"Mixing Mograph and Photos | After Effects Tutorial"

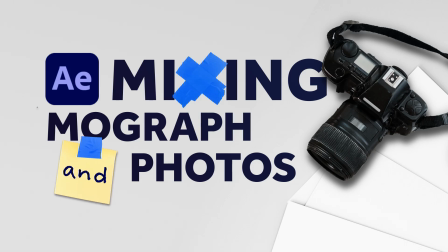0s
In this After Effects tutorial, I'll show you how to mix motion graphics and photos and why it might be a great idea. Hey everyone, my name is Manuel.
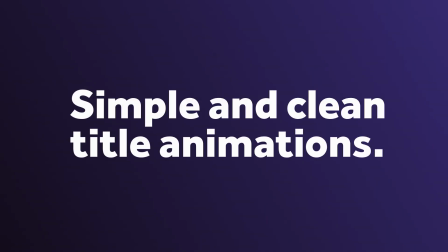12s
Adding simple and clean title animations to your videos might be nice, but also quite boring to be honest.
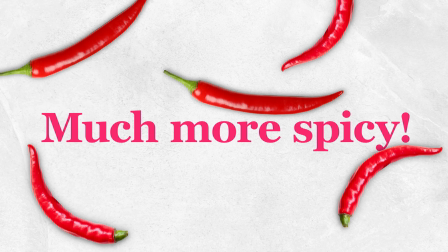18s
To spice things up, you might wanna fill the space. And a great way to do so is to add photos.
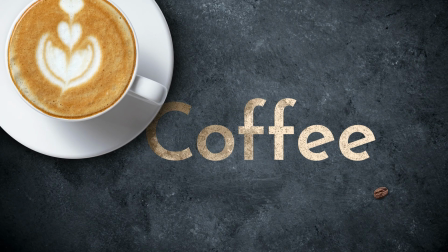24s
Strengthen your message by adding visuals related to it. And generally, it makes your content so much more interesting to watch if you create something truly unique that stands out.
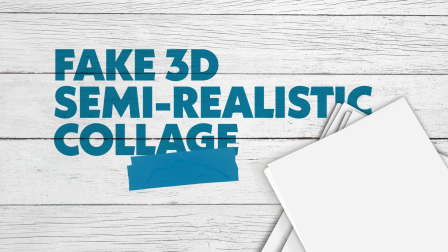35s
You basically create a fake 3D semi-realistic collage environment.
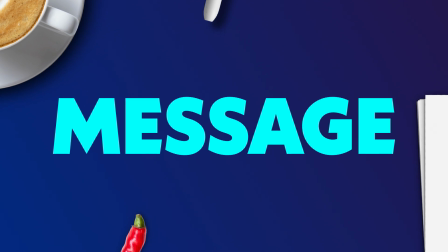40s
Don't go too crazy though. Your main goal is, the message you want to get across is read and understood as quickly as possible.
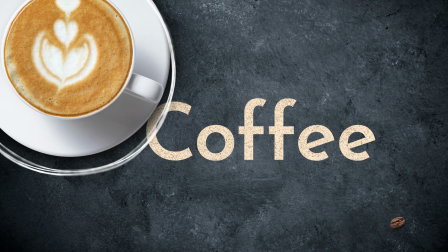47s
You need to prioritize, from the most important to visuals supporting your message and then a few decorative elements that balance out the composition.
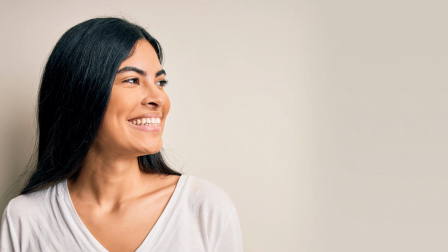56s
Quick tip, if we add a picture of a person, we instantly follow their line of sight.
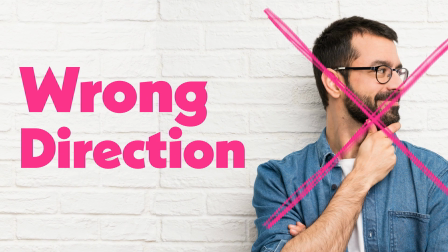62s
Nice way to get attention. So that's probably not a great idea. So where do we get great pictures?
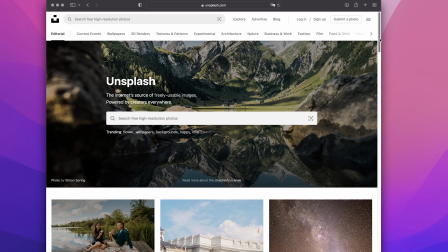69s
There are platforms providing free stuff, like Pexels or Unsplash. Just make sure to mention the creator whenever possible.
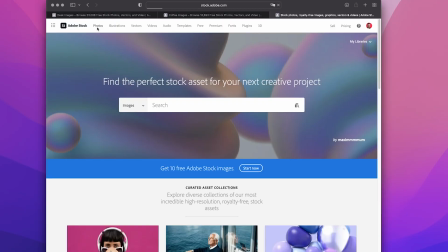77s
That's only fair, I think. You might have an Adobe Creative Cloud subscription, comes with access to free pics on Adobe stock.
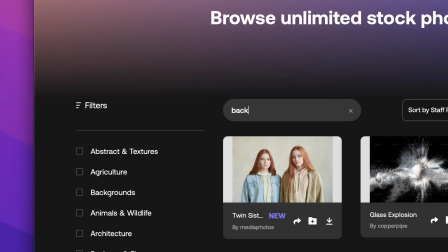83s
Another possibility is Motion Array, which is subscription based as well. Important is to check the license.
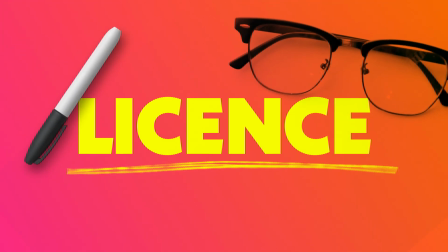90s
It's depending on your project, but most probably all your footage needs to be cleared for commercial use.
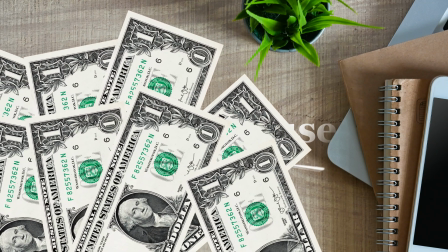96s
You don't wanna get into copyright issues, because that might become very expensive. And of course, you could take your own pictures.
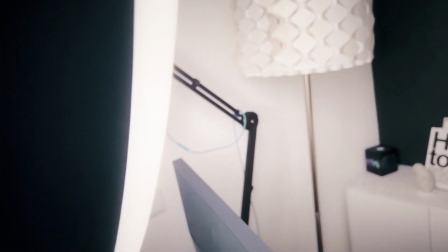104s
Smartphones are good enough. Make sure there's enough lighting. From all sides, so there's as little shadows as possible.
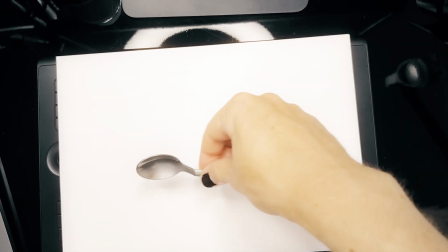111s
I use a white sheet of paper most of the time, to make the contrast between the object and background as high as possible.
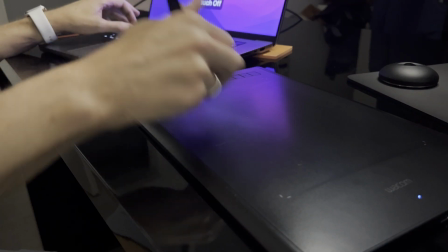117s
Before we actually create an example, it's not just pictures, it's the place for everything you need to create stunning videos.
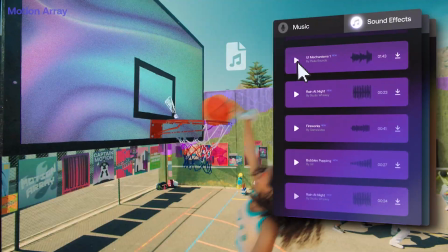125s
MotionArray.com has video footage, music, sound effects, templates and plugins for after effects and premiere pro.
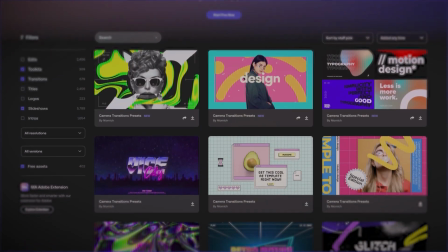133s
Which is awesome, because it saves you a lot of time and money. It's one subscription for all, pay once, use it as much as you want.
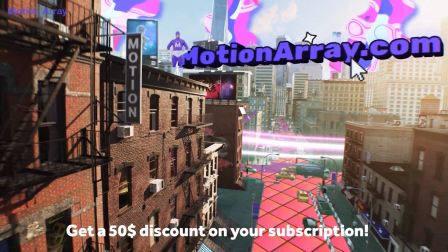142s
Subscribe through the link in the description and get 50 dollars off. MotionArray.com.
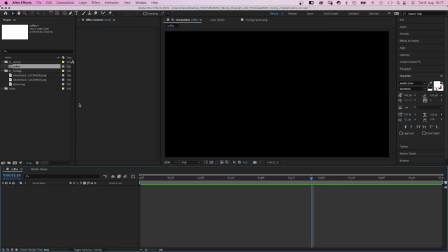147s
Better start now. Alright, time for an example. I'm a huge coffee chunky and I think coffee is a lifesaver.
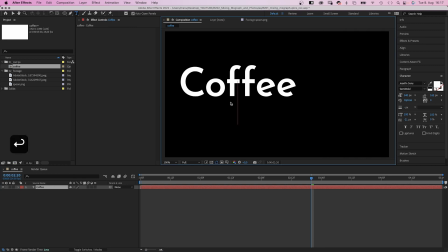154s
So that'll be the message. We grab the title tool and add the text. White. I use Josephine's son's semi-build, which is available on Adobe fonts.
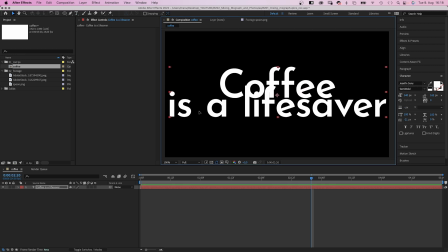163s
Coffee, really big, size around 340 pixels. To put emphasis on it. And then below the rest, like a subline. All in one text layer. Let's align the width of the subline with coffee.
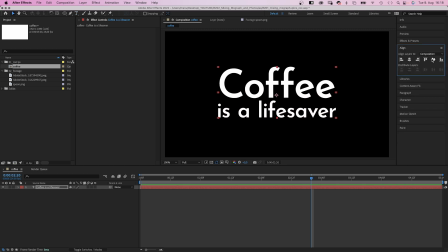179s
Then we align the text to the center, using the alignment tool. Next let's add a real background.
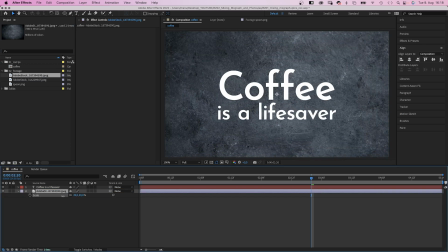186s
I really like the stark stone one. Slate probably. I found it on Adobe Stock.
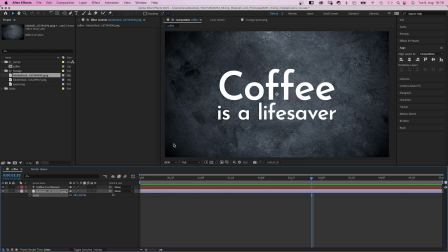191s
We need to scale it down though, to see the nice dark corners. Alright, let's add an animated texture to the text.
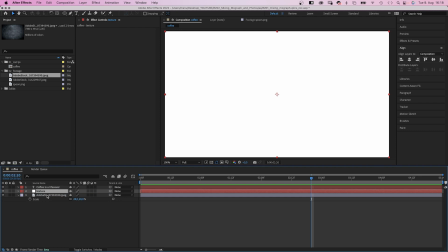200s
We add a new solid, below the text layer, and then I add an animation preset I made.
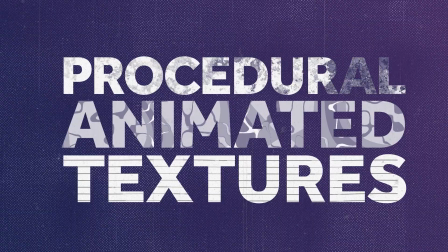206s
If you wanna know how to create animated textures, you might want to check out this video. Link is in the description.
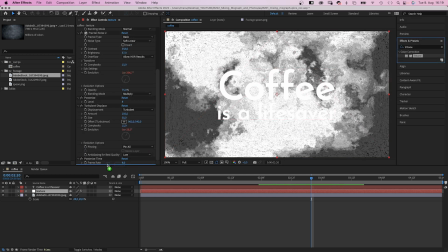213s
To colourise it, I add tritone and adjust the colours. 3 shades of brown, because… coffee, right?
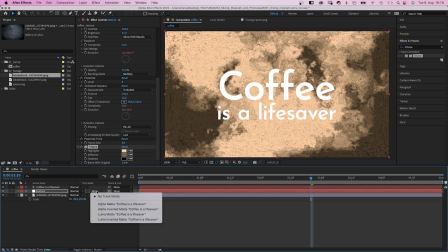222s
We use the text layer as Luma Matte for the texture. And I think it goes great with the background.
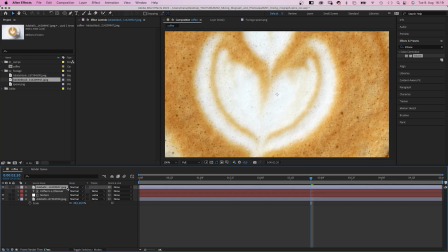229s
Anyway, next we add this nice cup of coffee, or cappuccino probably, which I found on Adobe stock as well.
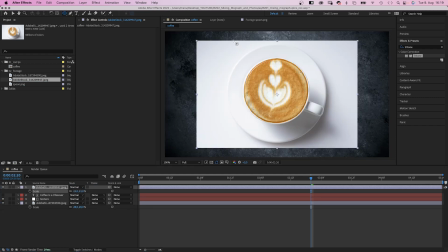236s
Let's scale it down to 23%. Then we use the ellipse tool to add a round mask around the saucer, I guess it's called.
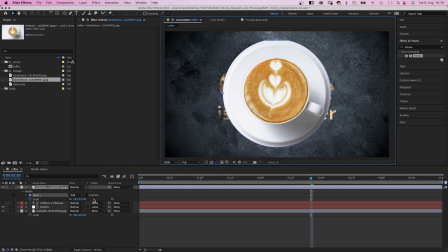244s
Position it. To match the edge of the saucer, we shrink the mask.
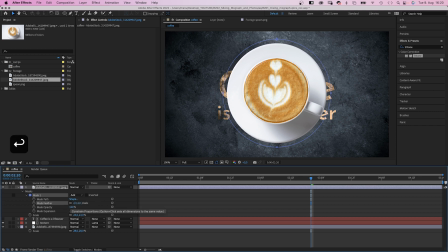249s
And add a mask feather, 2 pixels. We move it towards the top left corner of the screen.
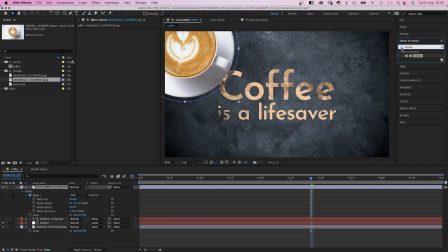257s
Slightly overlapping with the C, which connects the two elements. Next we add a drop shadow. The light comes from the top left corner. So the shadow direction follows along. Around 125 degrees. Probably. Opacity around 85%.
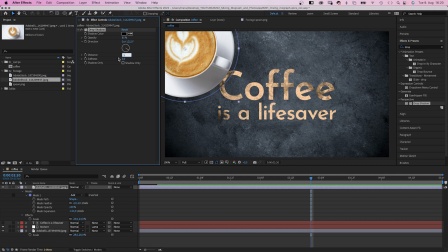274s
That's a lot cause the background is quite dark. Distance 60. Softness 720. And now the cup actually sits on the background in text. Before it seemed to hover above.
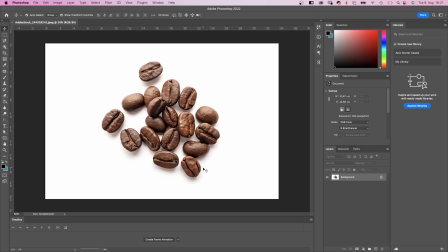287s
Next let's add some coffee beans. Let's separate them from the background in Photoshop. We unlock the layer, then choose the object selection tool and select the beans.
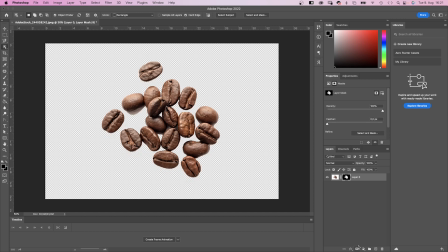299s
We turn the selection into a mask. Then we go to layer and add a fill layer.
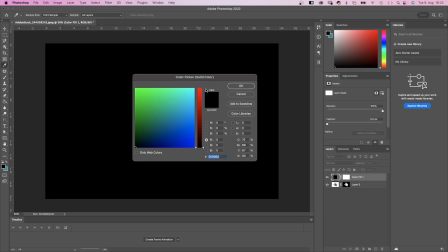305s
We choose some crazy color and use it as background. And now we select the mask.
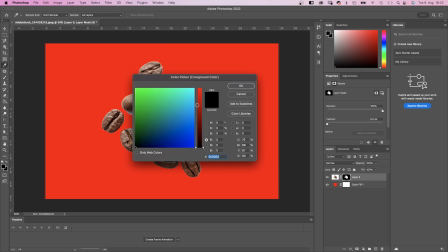312s
Take a brush and fine-tune it. Use white to review stuff and black to hide areas. That's my preferred method. At least. How would you do it? Let me know in the comments below.
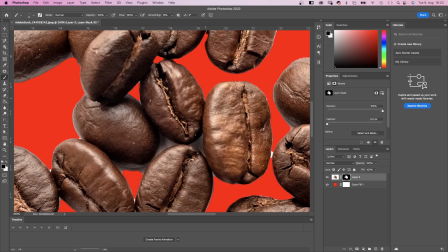328s
We don't have to be too accurate, cause the background is quite dark.
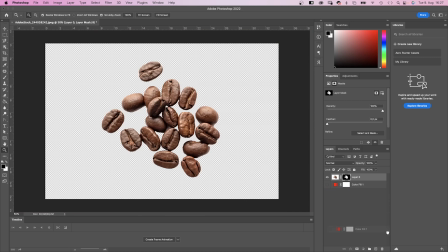336s
I usually save a copy as PNG, which is smaller and therefore easier for After Effects to handle.
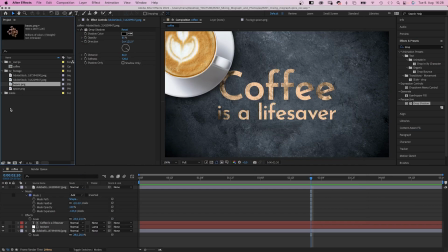347s
Let's import it, add it to the comp,
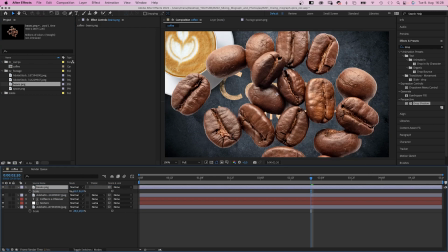350s
scale it down, then position it below the R, Slightly overlapping.
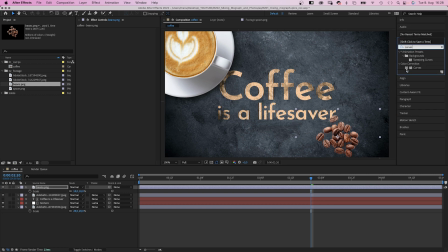358s
We add curves and slightly darken the image. Much better. And we add drop shadow again. Make sure the shadow direction is the same than before.
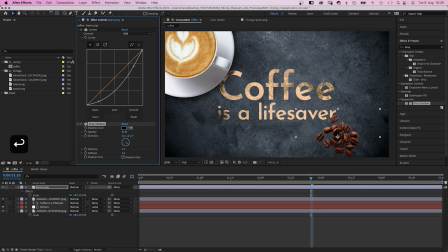373s
125 degrees. Opacity 85%, more softness and some distance. And the coffee beans are connected to the background. Finally, let's add the spoon, which we took a picture of earlier.
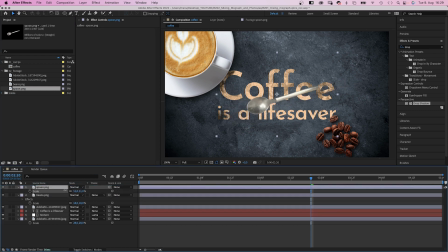389s
I separated it from the background in photoshop, just like the coffee beans. Let's scale it down a bit and position it in the top right corner. We add curves, slightly darken the spoon. Of course, we add drop shadow again.
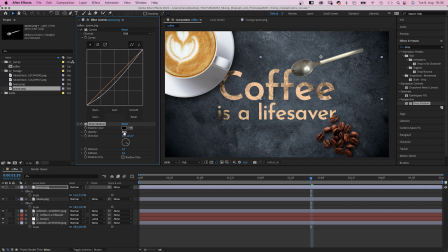404s
Direction 125 degrees, opacity 85%, we increase the softness and add some distance. Not too much. Let's position it somewhere in the top right corner. Awesome. Let's check if all the proportions and colors feel right.
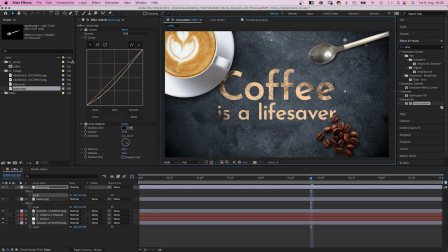421s
I think the spoon is a little too small. And let's move it further out, pointing towards coffee. It's maybe a little too bright still. Let's tone down the bright parts. I think that's better.
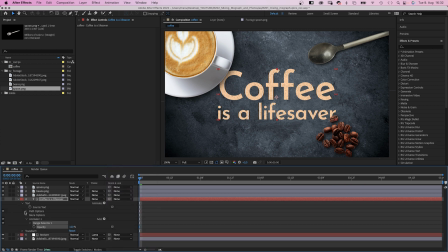434s
Let's quickly animate the elements. The text first. We add an opacity animator, set the opacity to 0. Set a start keyframe, then after 1 second and 12 frames we set the start to 100%.
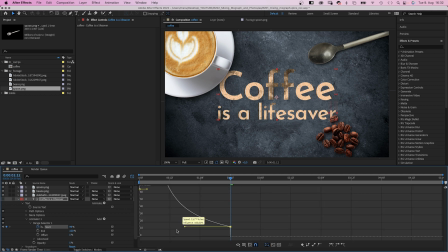447s
We select the keyframes, open the graph editor and quickly adjust the speed curve. We slow down the end of the animation.
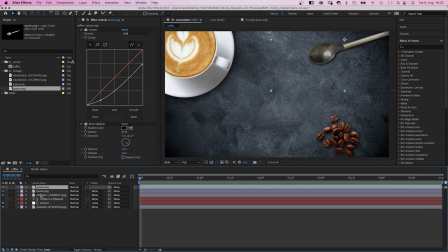457s
Next we open the position and rotation properties of the other 3 elements. Add keyframes to all of them.
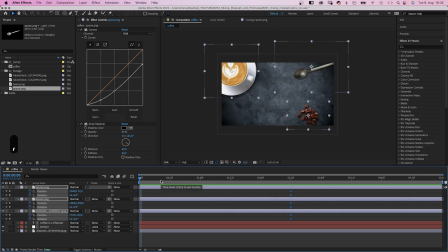465s
We select them and move them to the right for now. Next we move all the elements out of the screen. slightly rotate them. The start positions.
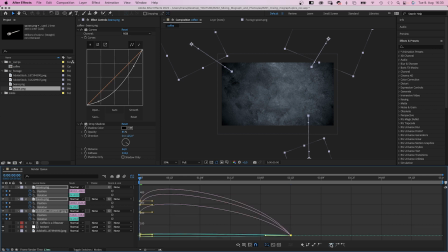476s
We select the right keyframes, open the graph editor and slow down the end of the animations, adjusting the speed graph.
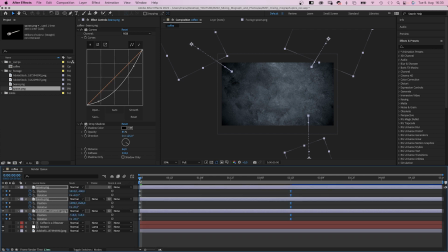484s
Now we need to get the timing right. First of all, too slow. The text is first of course. Then, the cup comes in.